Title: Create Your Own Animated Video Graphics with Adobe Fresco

In this video, I'm going to show you how I use Adobe Fresco to create fun animated graphics to use in my videos on this YouTube channel.
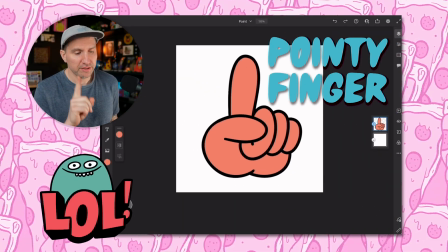(0:05)
So I have a Fresco document open here, and I've got this little pointy finger that I want to use to point to things in my videos when I'm doing tutorials and things like that.
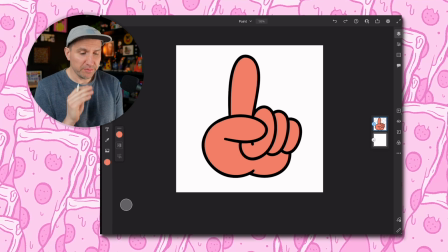(0:14)
What I'm going to do first is just animate this a little bit, and I'm just going to put it on a little path so it just moves up and down a little bit, just so it's not static. I feel like it'll give it a little bit more energy, make it a little bit more fun. So I'm gonna click on the animation button at the bottom right and then hit path.
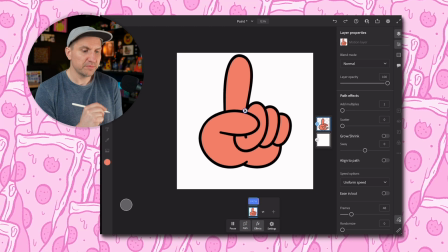(0:28)
And then I'm just gonna draw a little line like that. That's pretty good. And then I'm just gonna decrease the amount of frame so it's moving a little bit faster. Maybe I'll even try the ease in, ease out option to make it a little more natural of a movement.
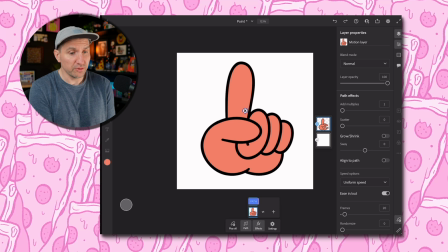(0:44)
I think that's perfect. So I'll just stop this and I'm going to go up to the top to publish and export and then go to motion.
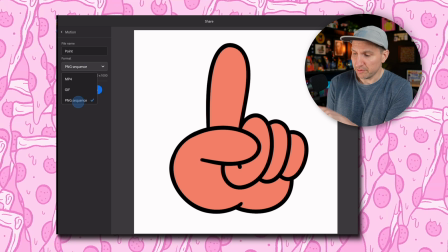(0:52)
And here I'm going to choose PNG sequence from the options, and then I'll hit generate frames, and this will give us our little sequence.
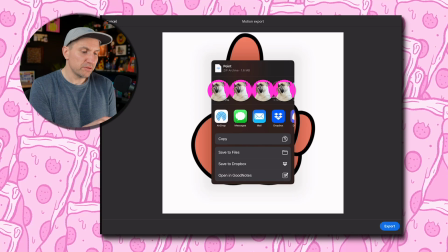(1:00)
So I'm gonna hit export, and then I'm just gonna choose to airdrop this to my MacBook Pro. If you're working on Windows or something like that, you could just save it to Dropbox or wherever else you use to save files so that you can access it when you're on your computer.
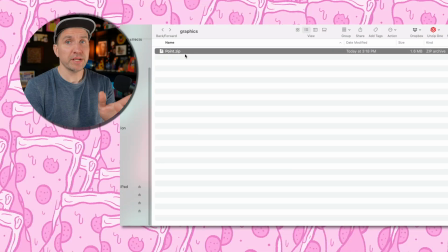(1:13)
And now we're done. Now we can head over to the computer. All right, so on my computer, I see this little zip file that was sent over from my iPad.
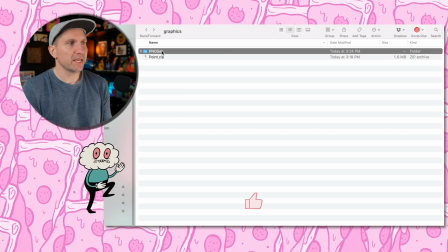(1:20)
I'm gonna double click on this, and we're gonna get a PNG set folder.
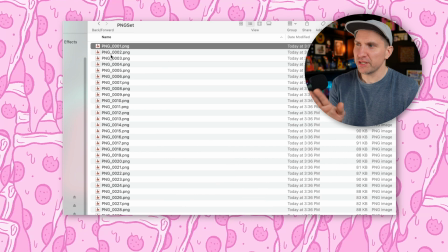(1:23)
One thing that I like to do is just change the file name so it's not just PNG, because sometimes I have a whole bunch of different graphics that I've done this way, and it can get confusing when I'm in the editing software.
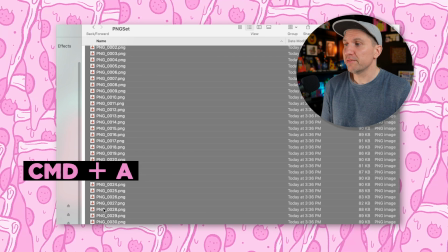(1:35)
An easy way to do this when you're on a Mac is to select all of them and then right click and go to rename.
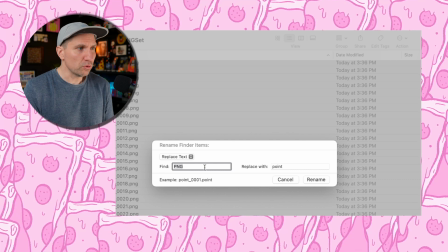(1:41)
And this will give us a handy little tool that we can do a find and replace. So I'm gonna change find to PNG and then replace with point. So anywhere it says PNG, it's now gonna say point. So I'll hit rename, and now we have them all ready to go. The reason we did find and replace as opposed to just changing them all is because this allows us to keep the numbering sequence so that they're in the right order.
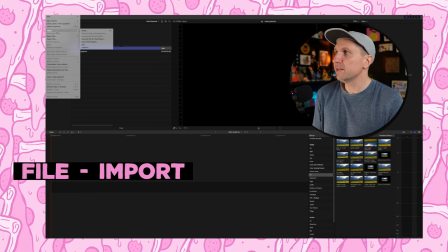(2:06)
Okay, now I'm in Final Cut Pro in a new project. I'm gonna go to File, Import, Media, and then I'm gonna find that image sequence.
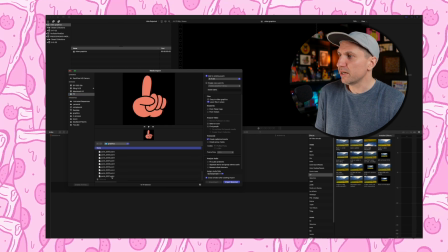(2:15)
So we got it here. And make sure they are all selected, and then do import selected.
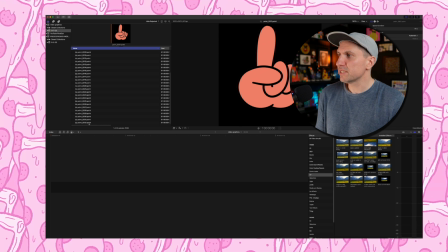(2:20)
Now you'll see all of our image sequence right over here. So I'm gonna select all of those and then just press E to send those to my timeline.
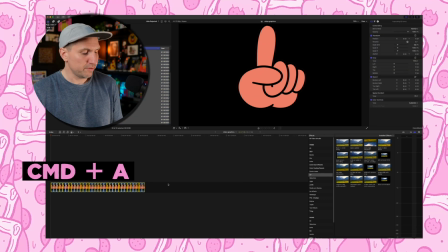(2:29)
So I'm gonna zoom out to see the whole timeline here, and then I'm going to select all of them doing Command A. What we need to do now is shorten the duration, because the problem is when you insert an image into video editing software, it usually defaults to be up for like 5 seconds or something like that.
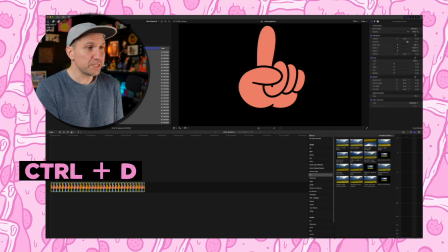(2:45)
So in Final Cut Pro, you can just do Control D, and that changes the duration of how long each is up. So then I'll just hit 2, which is gonna make it 2 frames. The reason I'm picking 2 is because my video is gonna be in 24 frames per second,
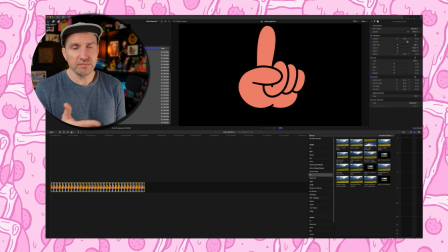(3:02)
and my animation is in 12 frames per second. That's animating on 2s, so every other frame gets a thing. It's a little confusing. You don't have to understand, but a handmade animation, something that you do in Fresco, will generally play pretty well at 12 frames per second.
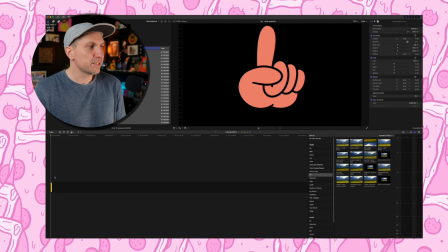(3:20)
So then I'm just gonna hit return, and it's gonna shorten this all up so we can select that whole sequence and then make it into a compound clip. And then I'll just call this point. And now I have this point sequence there ready to go so that we can use it on top of our video.
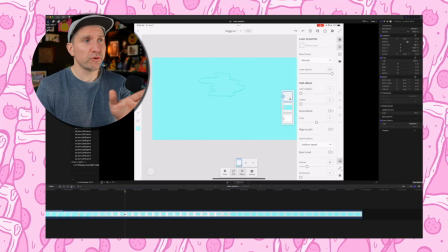(3:36)
Let me pull a video clip in here and show you what I'm talking about. So I have this screen recording up here where I'm talking about selecting the grow shrink button. And because it's a screen recording, it's a little bit hard to see what I'm doing because my hands aren't there.
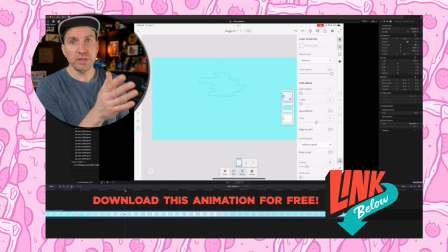(3:50)
So having this little arrow will be helpful to point to what I'm talking about.
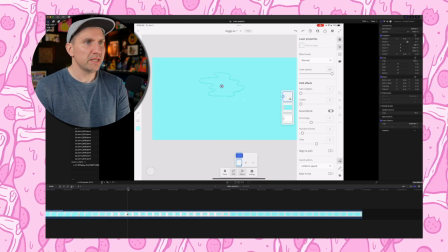(3:54)
So I'm going to move the playhead to where that grow shrink button gets selected.